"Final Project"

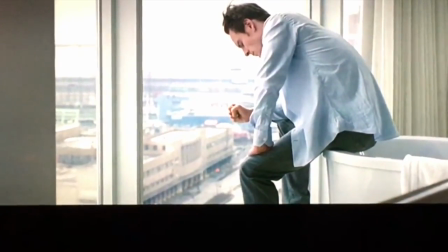4:17 In his movies, the isolation of the main character,
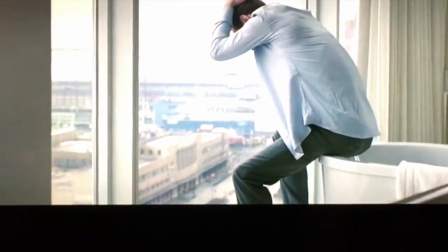4:21 the knowledge that each character's emotional life is in our face but inaccessible to us.
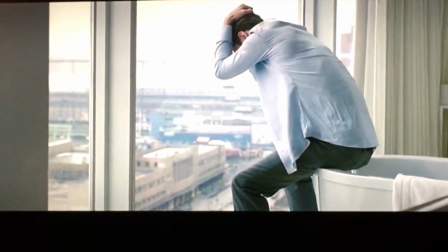4:31 In all of his movies, his main characters seem to be facing some kind of struggle,
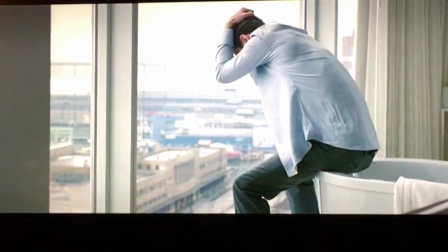4:39 internal or external or both.
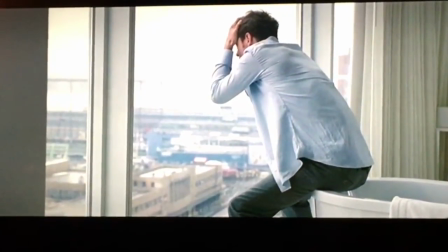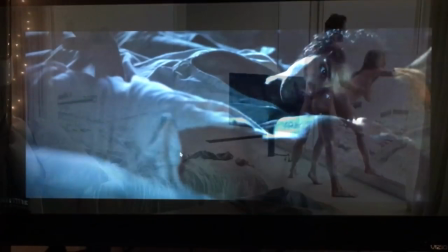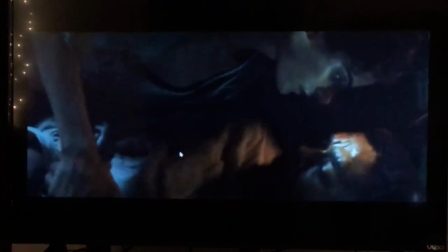4:52 In all of McQueen's films, the protagonist's pain is always privately contained.
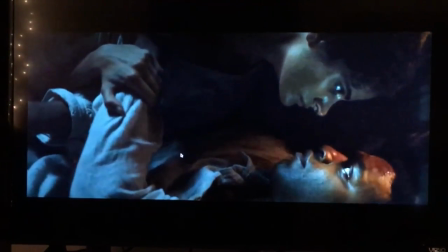5:00 He likes for his audience to reflect on the character and each situation going on in the scene.
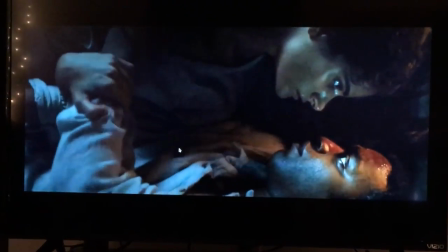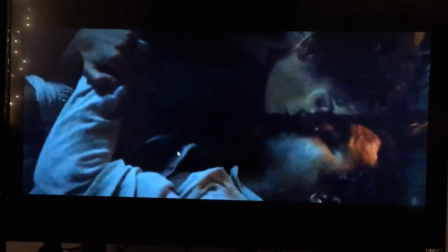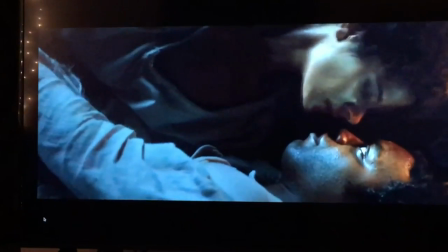5:19 In all of McQueen's films, he creates this
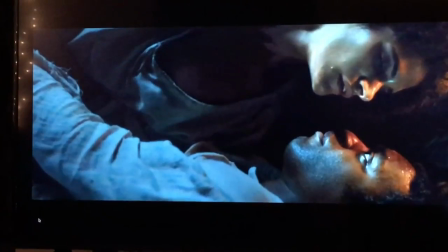5:23 awkwardness between the audience and creates feelings of uncomfort for them.
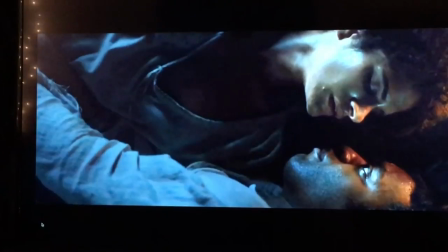5:28 By doing this, he's drawing out the true
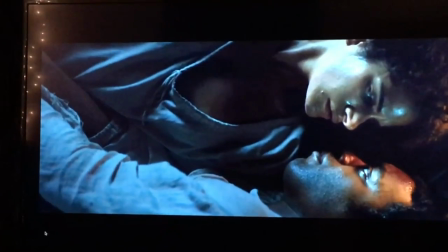5:34 emotions and getting the truth behind what the audience is really thinking and feeling.
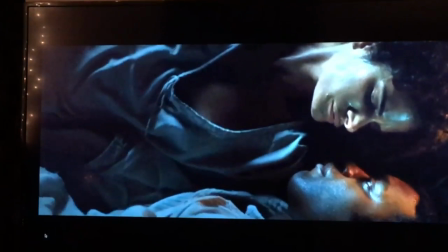5:39 He doesn't care to show how horrible and gruesome these times were.
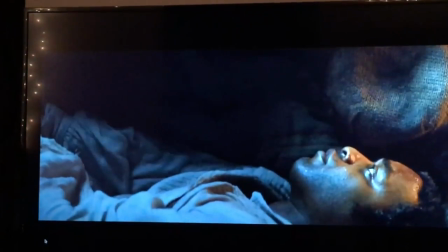5:47 He wants to show the truth in all of his films,
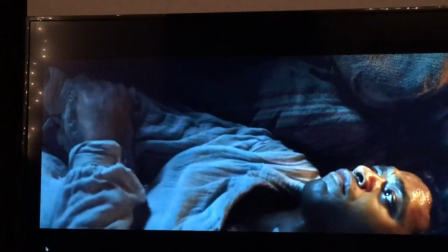5:50 and he wants his audience to see and feel it and believe it.
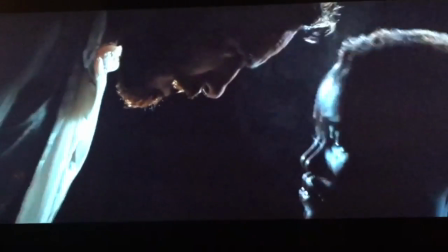5:57 McQueen's larger motive as a director might be to show the distances between people, no matter how intimate or close they are.
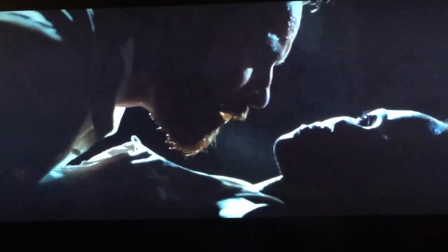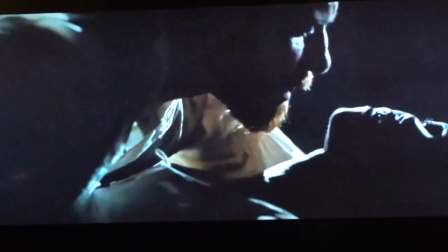6:13 He holds on these shots for a long time, creating a lot of uncomfort and awkwardness for the audience.
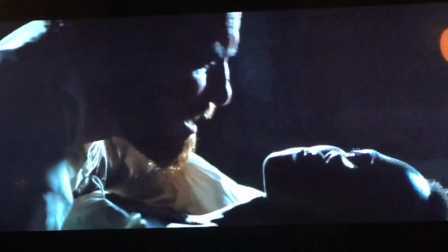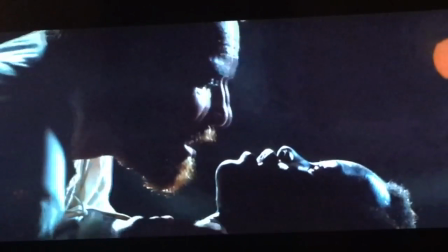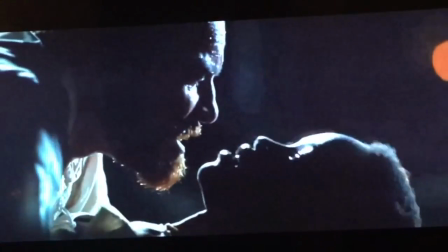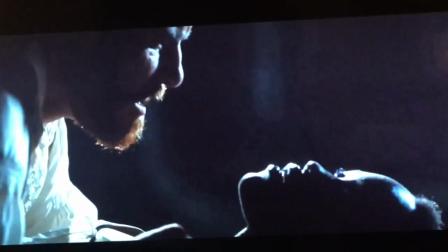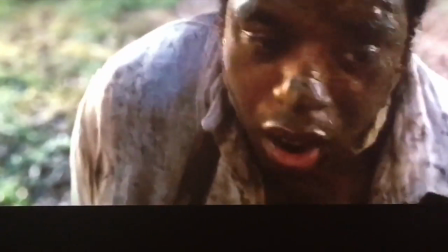7:00 In McQueen's films, he shows human survival in states of extremities.
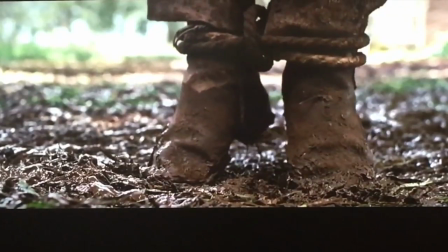7:06 He portrays these images through intense,
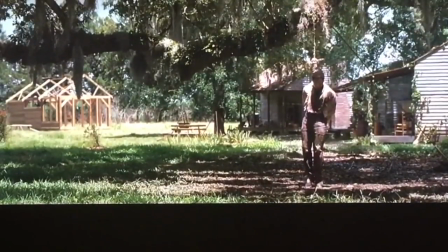7:11 violent, disturbing scenes that make you feel very uncomfortable.
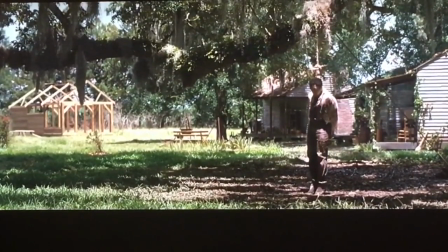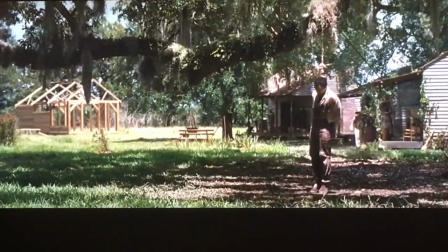7:30 With these still shots, with moments of silence, he tries to draw every ounce of emotion out of the audience by creating a feeling of intensity,
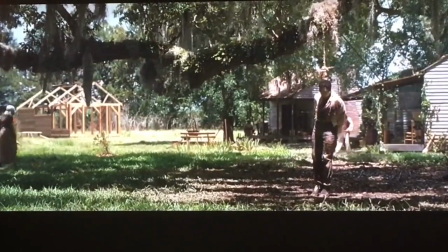7:39 pain, fear, and eagerness, showing them their suffering internally,
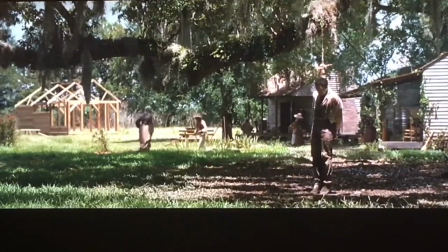7:44 but we never really get to explore this. McQueen loves to just show his protagonist hardships and struggles,
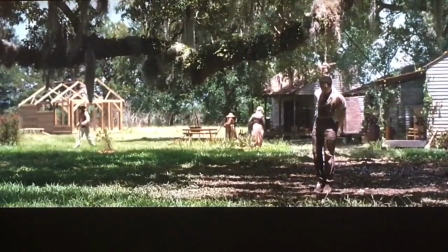7:51 leaving it for the audience to interpret, never really exploring the inside of their mind.